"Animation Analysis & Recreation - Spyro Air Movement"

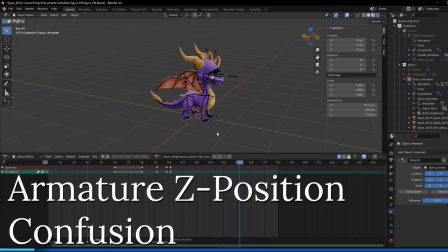But it can get pretty hard to animate jumps like this if you just have them stuck in place without any motion, at least for me.
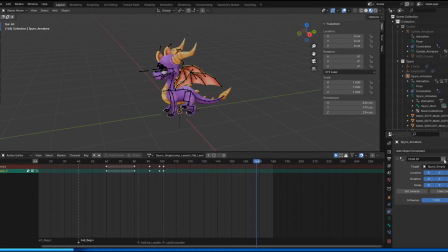So this has been my solution. I will instead make the armature a child of this empty,
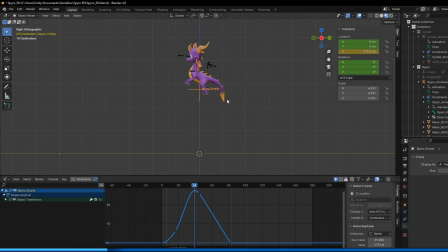and then I will move the empty along the intended jump path or arc, so to say. This allows me to get a better idea of the jump as it's taking place. It just feels a little bit better while animating. I was able to get a pretty good read on the intended height from my footage, so there's that, yeah.
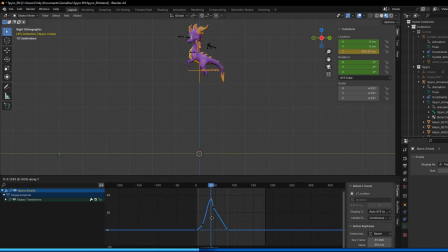Also, I can just modify the curve down here in the graph editor if I need to adjust the height of the apex or something. I can also disable the empty from following its animation path before export or something. That way my animations will be easier to work with in Engine. Now, since you can, modify the curve,
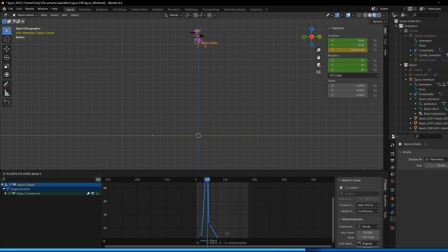hypothetically, you can also make a wondrous mistake like this and turn him into a flea and send him flying up into Blender's empty space, but let's not do that.
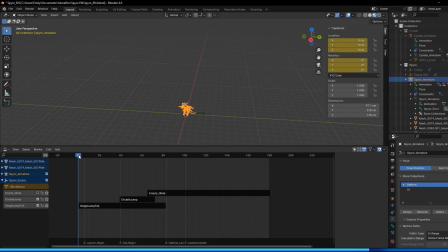I can also create multiple animations for the empty if I need to tweak more specific things, just as like hang time or hovers or what have you. I did need to do it for the double jump, so there's like a layered set of animation for the double jump,
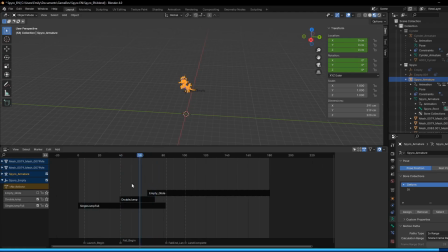and I think I did it for the glide as well, or at least the glide where you move. Anyway, let's dive in.
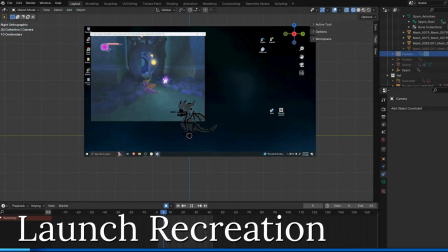Okay. Amusingly, if you see the footage here, for the first frame that he's above ground,
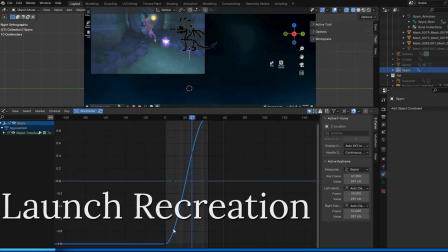like when you first press the input button, he's actually still in his idle pose.
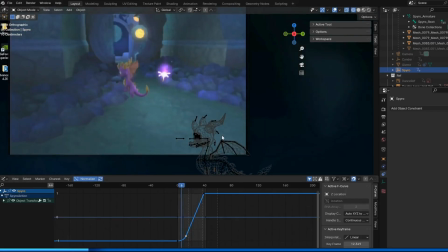I kept this quirk in my raw animation data because I found that it helped like sell the snap of the motion.
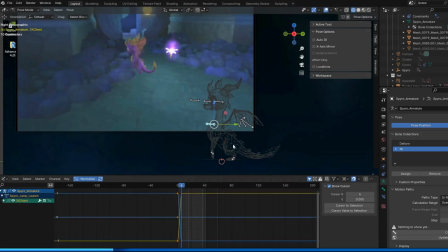I did not keep it as the final, but
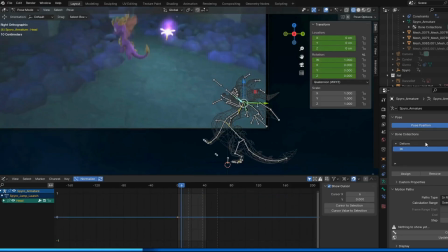just a little something that helped the animation feel a bit more authentic while I was working with it.
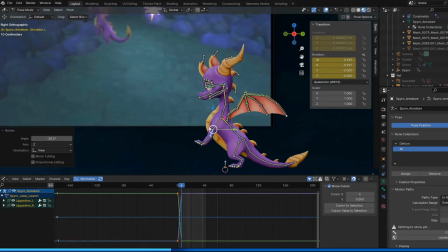This is a pretty short sequence. It's only it's not very many frames. There's only about 2 main poses.
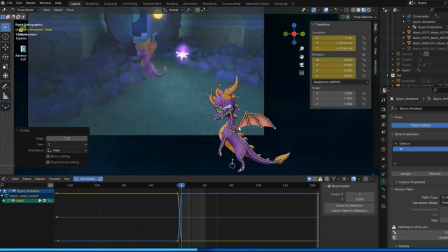Firstly being the initial launch pose, and then it looks like
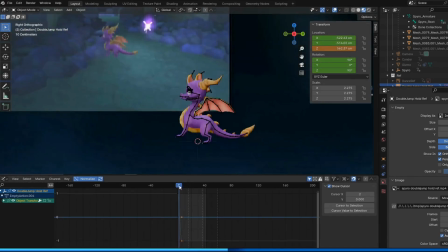a moving hold up towards the apex, and it's not much different than the first pose.
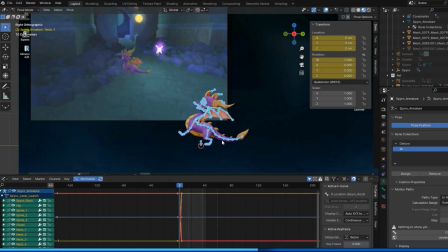He's just arced a tiny bit more, like he rotates forward with his chest first and his hips follow.
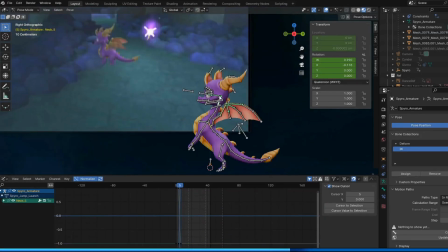There's some offset in his paw positions, which are pretty easily added. I like the asymmetry that they create.
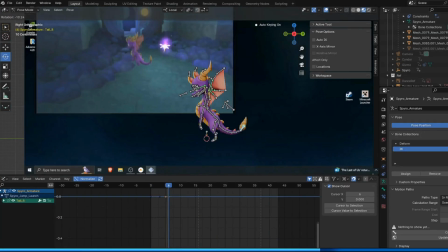And his tail has about 3 main poses within this animation.
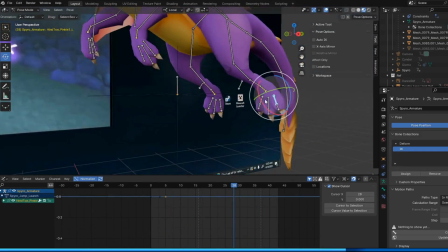And truth be told, my animation didn't quite look right until I added these in.
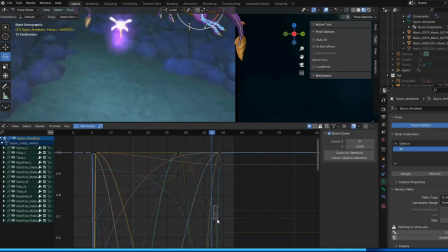I didn't realize just how much his tail sells it.
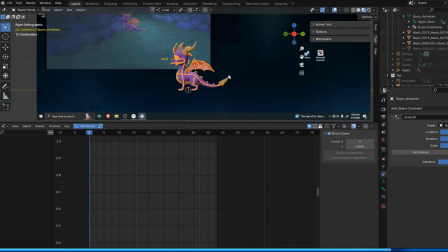He flaps his wings once during this animation, which also helps sell the movement.
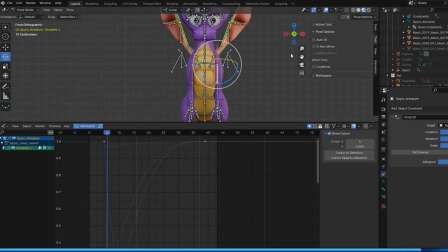It's a pretty instantaneous snap. It happens, I think it's like the first keyframe within the pose.
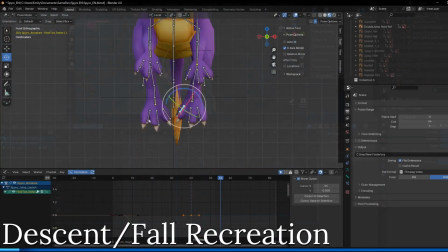Okay, on to the next portion, which is the fall. I have broken this falling sequence into 3 parts.
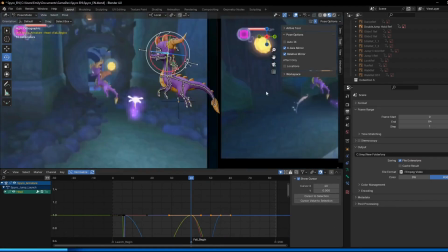Firstly being this continuation of this moving hold, wherein the last pose of that launch is held, tweaked for just a bit,
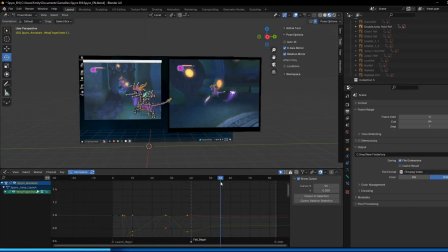and then secondly is the sequence where the moving hold goes into the first pose of the falling loop.
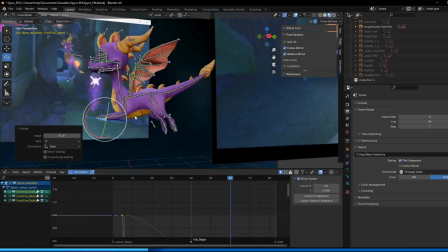And then thirdly is the falling loop itself, which you don't really see as you're playing in game,
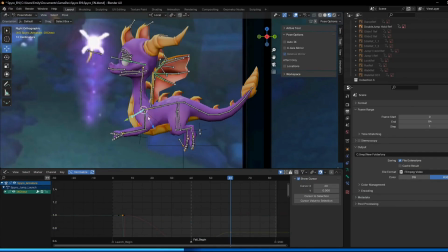because by the time you trigger the falling loop, you're over a bottomless pit, or you've already contacted the ground,
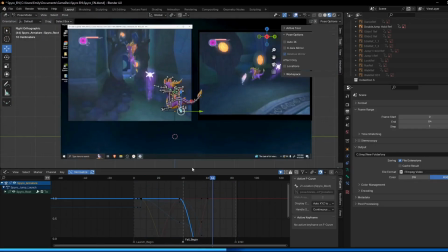or you've been hit by an enemy. You just don't really have a chance to see it that much. There is another animation that triggers if you've been falling for a longer period,
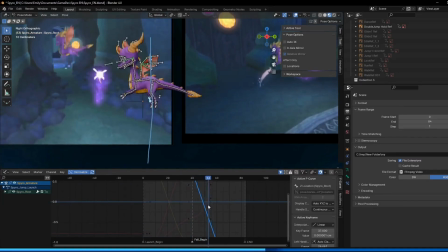where he starts flailing and flipping, but I think I'll save this for another video, maybe.
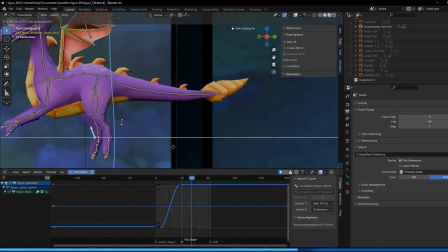Anyway, within the falling loop, I think it's important to note that the way his head snaps back,
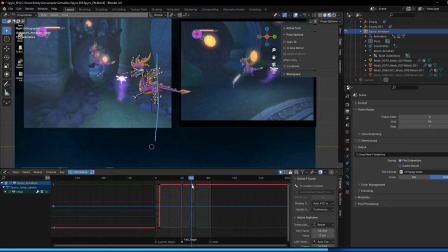it looks really weird when it's viewed up this close, but I think it's, like with his walk animation,
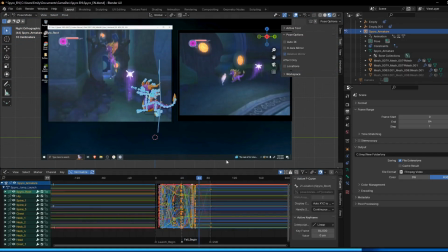it's another case of the camera being a certain distance from the player, and at a lower TV resolution,
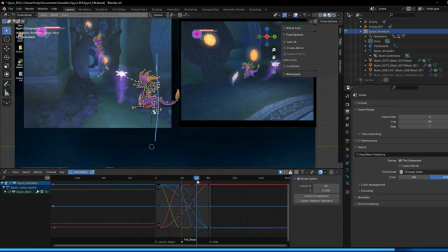all of that's coming into play here, which is why I think Chrome made the animation choices that they made.
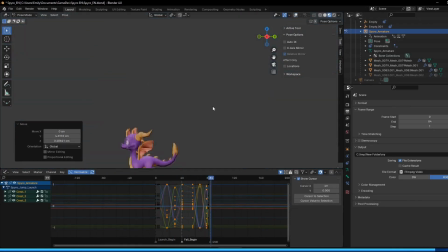So, the landing animation was my favorite of this batch. It's very squishy and expressive for this model.
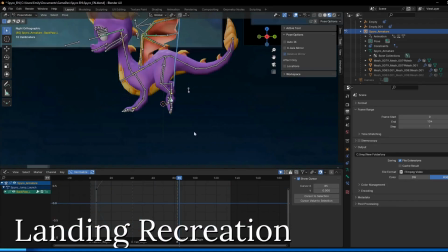Upon making contact with the ground, a few things happen.
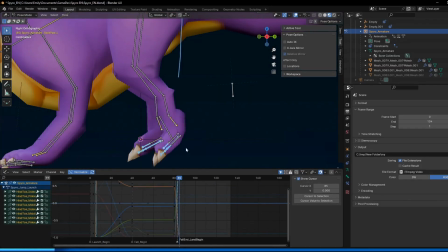Firstly, his chest is already a little bit closer to the ground, which creates this nice arc in his spine.
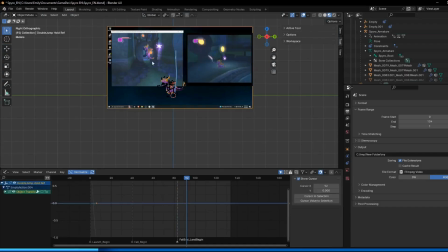Secondly, his front legs straighten out quite a bit, as well as his hind legs, and his tail curls forward while his wings remain, pretty stationary.
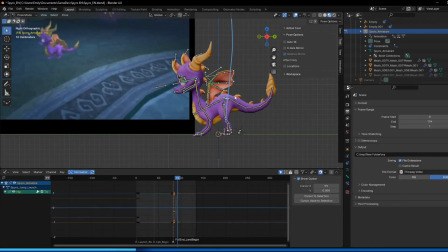After making contact with the ground, his chest and hips do 2 things.
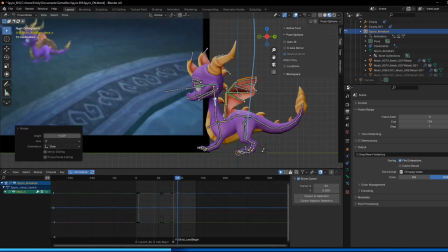First, they try to become level with one another, on the same plane, and secondly, they sink much lower to the ground,
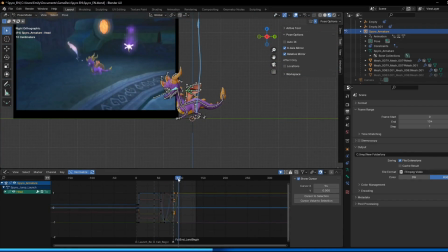especially if you compare their position to where they are in the idle pose or the initial pose upon making contact with the ground.
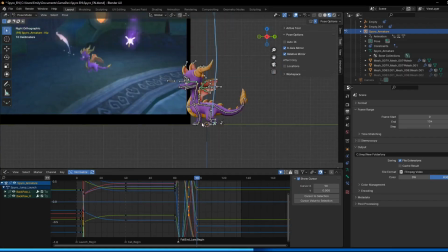This is to sell the illusion of energy absorption, I believe. His head is the most expressive here.
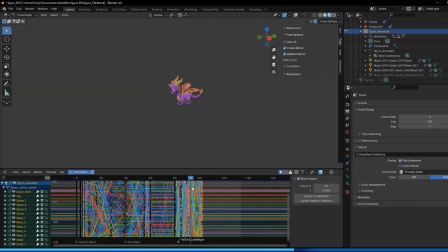There's about 3 major keyframes for it, I guess, if you don't count his spines, but that's secondary movement.
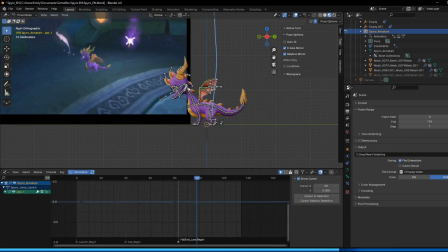First, when he makes contact with the ground. Second is during the energy absorption pose.
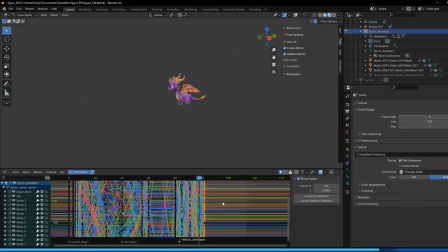And thirdly, I think this is quite cool. This one keyframe really sells this movement and creates this lovely snappity arc.
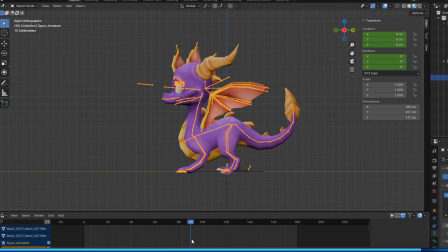His head stretches forward in this really dramatic way before snapping back to its default position in the idle state. I think it's so cute, and it complements the overall shape language of his model quite well.
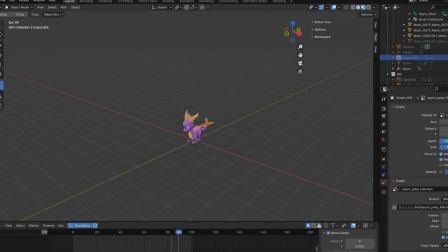Okay, and if we put them all together, this is what we get. A lot of thought went into this animation, I can tell. It makes sense since it's one of the mechanics that the player will be using throughout the entire game.
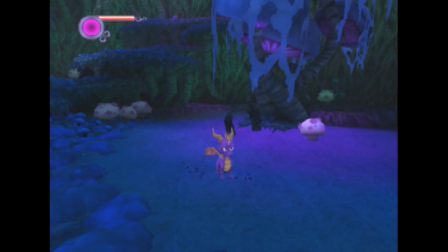Whew, okay, now that I have these animations in place, I have a little more wiggle room to create the next sets of animations,
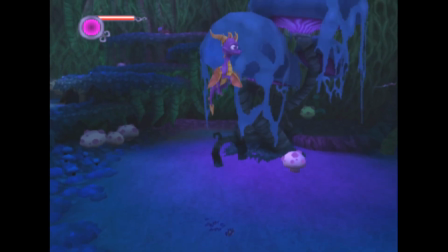which will be the double jump and the gliding animations.
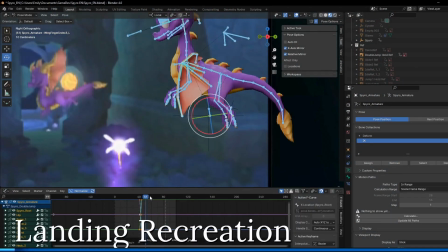Okay, here we go. The double jump in this game is surprisingly short, but it has a few more layers to it than meets the eye.
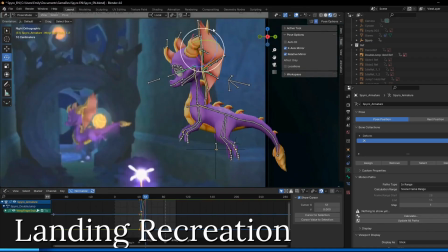It didn't take me too long to recreate. This is what I've seen with it.
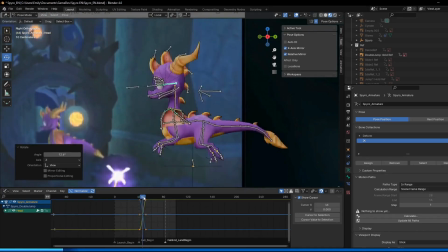I think what makes this animation so different to me is that it changes his silhouette for a brief amount of time,
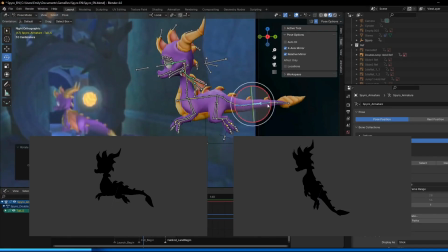probably to clearly, visually communicate to the player that they have indeed double jumped.
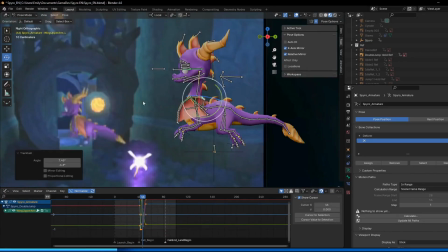I'm going to break it down as best I can. Let's look at the easiest place to start, which is his spine.
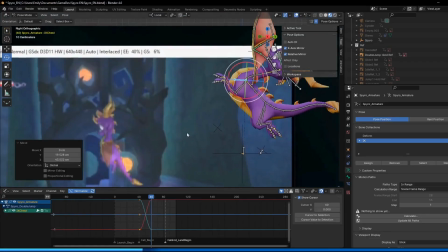In the single jump, his spine is pretty much parallel to the ground, but with the double jump,
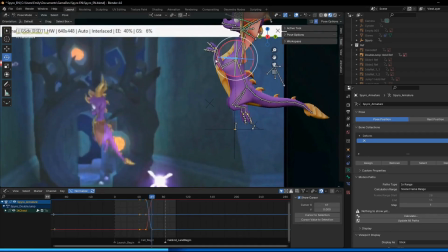his spine briefly becomes perpendicular with the ground before returning to, a more regular default angle.
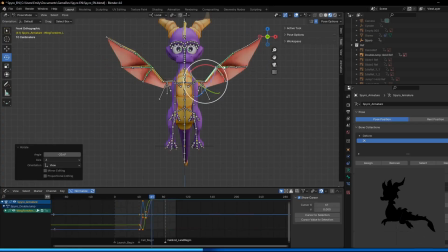There's only about 2 major keyframes here in the spine with a few moving holds and maybe one little overshoot.
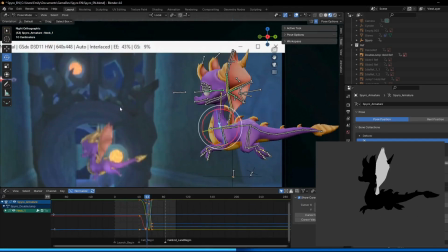Up next is his wings. There's 2 flaps for the double jump alone, and their timing is pretty critical to sell this motion.
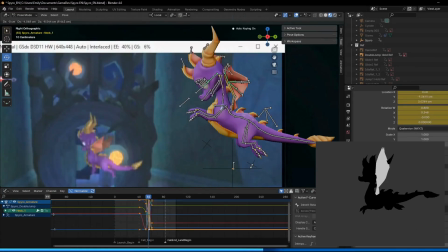I found it easier to animate the spine first, and then animate the wings.
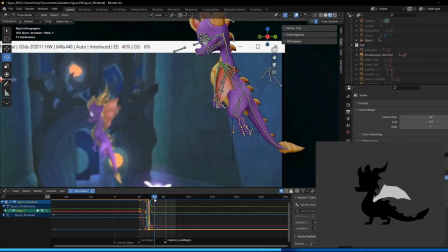The poses and their timing wasn't difficult per se,
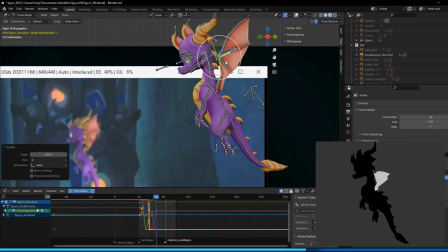but it did expose my weaknesses within the weight painting for both Spyro and Cinder as I was building the animation.
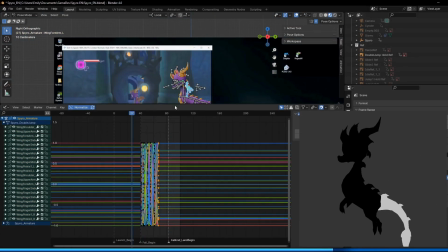And, lastly, the tail, which it reminds me of a flail, the way it's moving around here and stuff.
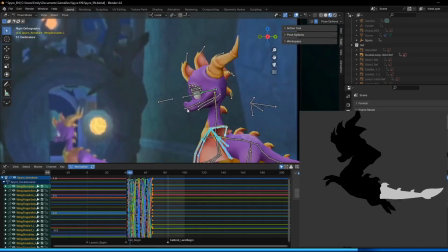There's a few keyframes here, and since I'm essentially copying someone else's hard work, this part was pretty easy.
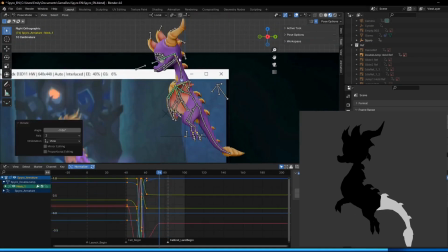No guesses on the timing. Each keyframe of the tail is reacting to a shift in momentum and energy in the main body.
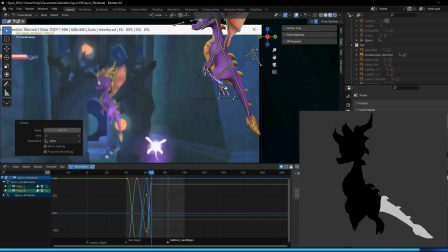The final pose of the tail is essentially allowing it some space to transition into a more neutral pose,
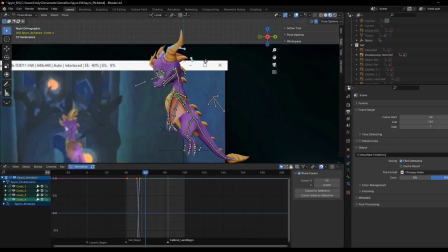much like with the spine. So, of the animations that we're covering here today, I think the double jump is the most busy.
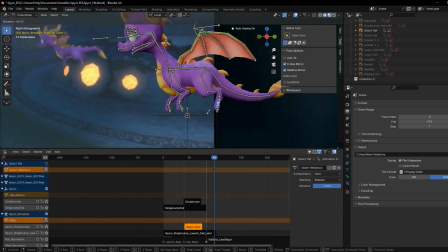It's the busiest, but it's also very short, very sweet. Okay, gliding.